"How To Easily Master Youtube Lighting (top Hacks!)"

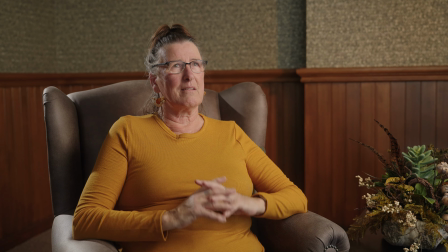The days of bringing an Aperture 120D in a massive softbox are over. This is the best type of portable solution to act as a key light, and you can also power this with a V-mount if you don't want to worry about cabling on site. Now, if you want something slightly more powerful and higher quality,
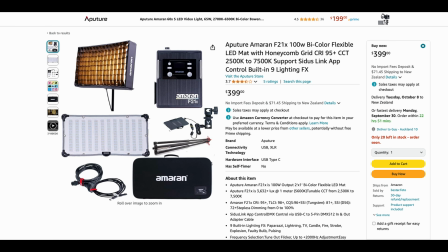then the Amaran F21X and F22C are flat panel lights that are the next step up,
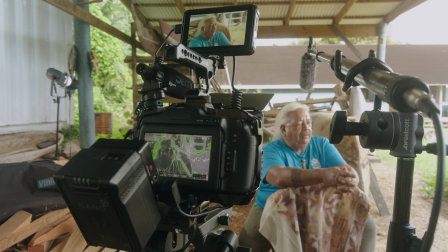and these are what we use throughout our recent documentary along with an
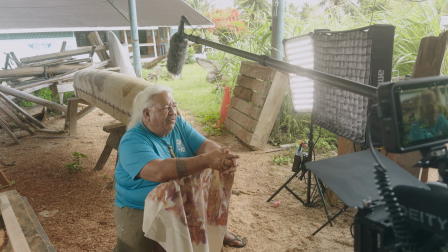LS60X. So for my fill light, I normally bring my Amaran 200X.
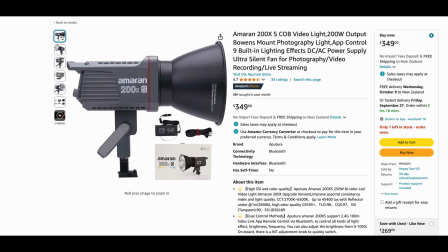Again, it's small, it's powerful, it's bicolor. You can use it as a key, fill, or backlight, and it's relatively affordable. Rather than take one of the larger softboxes, I use the Aperture Light Dome Mini with this setup.
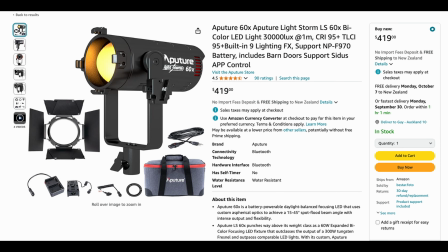For my backlight, the Aperture LS60D is what I use. Now, if all you wanted to do is simple 3-point lighting,
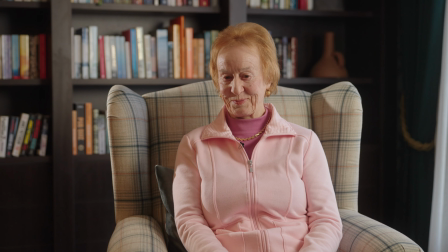then just those 3 lights for a remote shoot should be enough. If you're looking to increase the versatility of your mobile lighting setup, I would recommend at least one tube light.
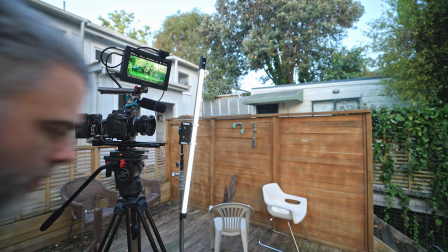I use the Godox TL120. Tube lights are great because of their size and the fact that they are RGB.
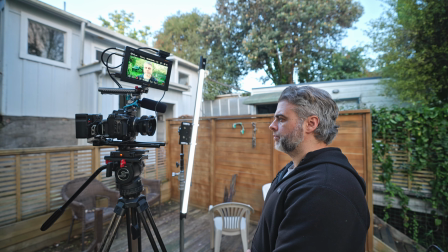Sometimes you can just place one out of frame to be an emergency key light, or you can pop them in the background as an accent light.
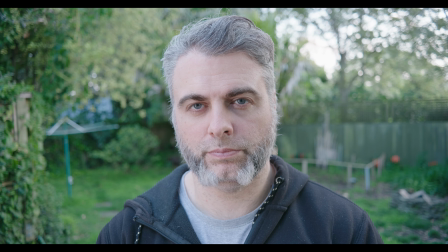Either way, they are very useful as they can perform so many different functions,
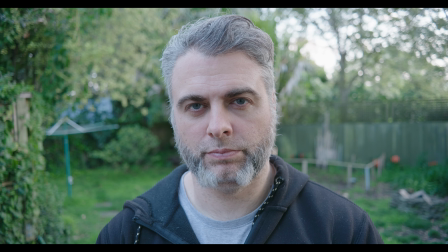and their shape means they can fit in a lot of interesting places to help your lighting. Now, my new Amaran 300C and projector lens is one of my favorite recent
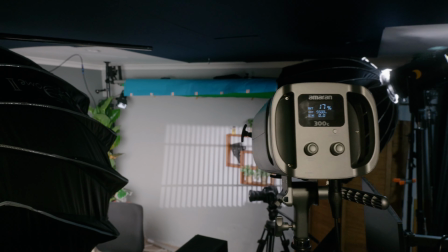additions to my lighting setup for a lot of the work I do. This normally just stays in my bag,
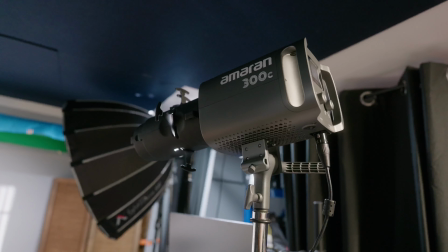but if you are working on an interview setup and want to create something a bit more interesting on a generic blank wall behind your talent, then this can really work wonders for making something bland seem a lot more interesting. If you shoot a lot of interviews, this light with the projector will really come in handy.
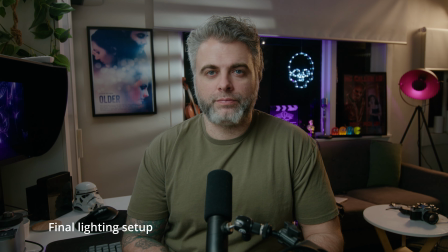Now, let's look at this lighting setup at my computer where we're applying the same 3-point lighting principles. To my right side is my key light, the Aperture 60D.
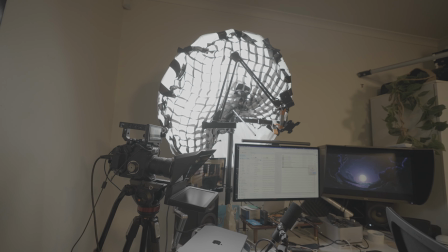In this case, I'm using the smallest light possible because there's no real space to mount it in the corner of the room.
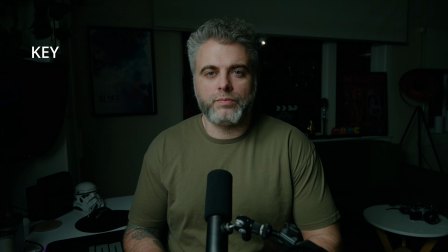And I'm actually using the diffuser to bounce the light back onto me using an umbrella softbox to help soften the light.
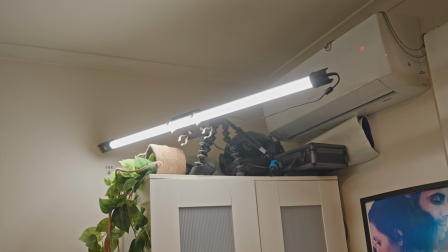Behind me, fixed above my gear closet, is the Godox TL120 tube light.
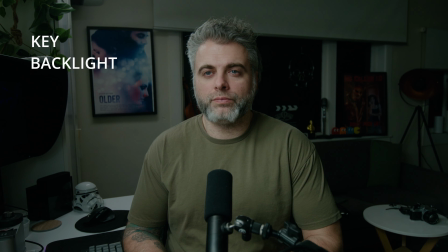This is my rim light or hair light. Now for my fill light, I am using the Suncrafter S200B Pro again,
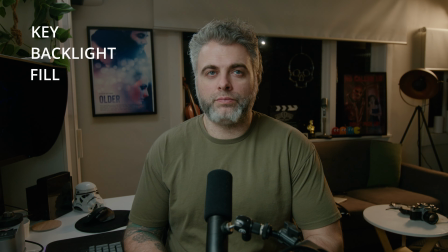and it's actually placed more behind me, but is just giving me a little bit of extra texture to my face while also lighting up my background.
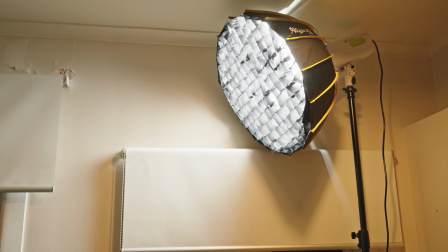And I'm utilizing its bicolor nature, so I've dropped its temperature to 2700K to give more of an orange warmth to that side of the room.
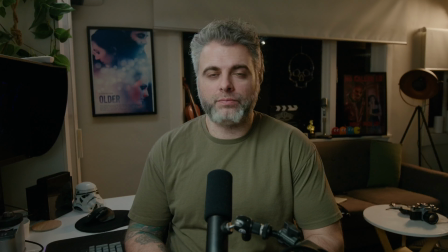Then we have the Godox SC60 and the S30 spotlight attachment for it,
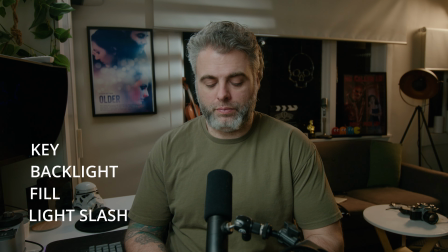with a gobo creating this Venetian blind effect on the poster behind me. I prefer the Amaran 300 Caesar spotlight because it's bicolor / RGB. However, the SC60 is much cheaper and a fair bit smaller,
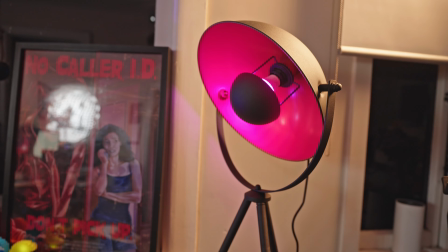so if you want to start playing with these gobo effects, it can be a great entry point.
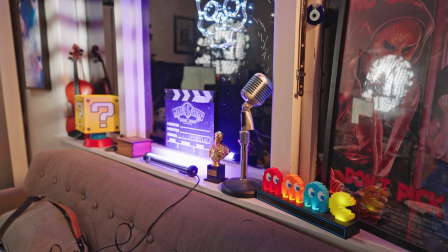And the final touch, the accent lights.
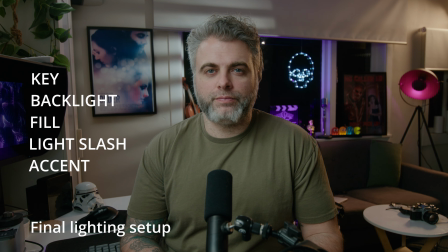Now these are all practical except for a little Godox TL30 tube light, just adding a bit of color to the window behind me.
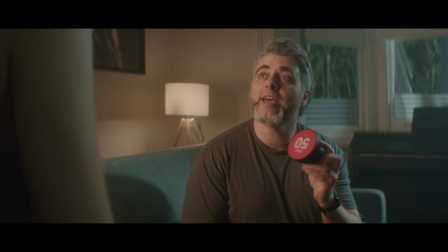Finally, let's look at our opening lighting setup.
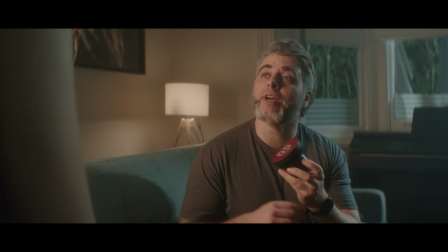Now this is where we're taking things to the nth degree, as this time we are introducing colored lighting to evoke a certain mood or feel.
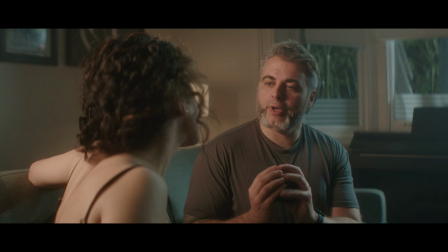This mixed lighting style can be tricky to get right, and to add this layer of complexity,
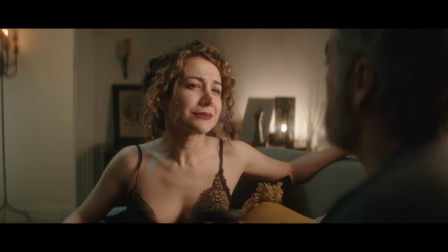Isaac Newcomb, my resident DOP, is creating this setup for us.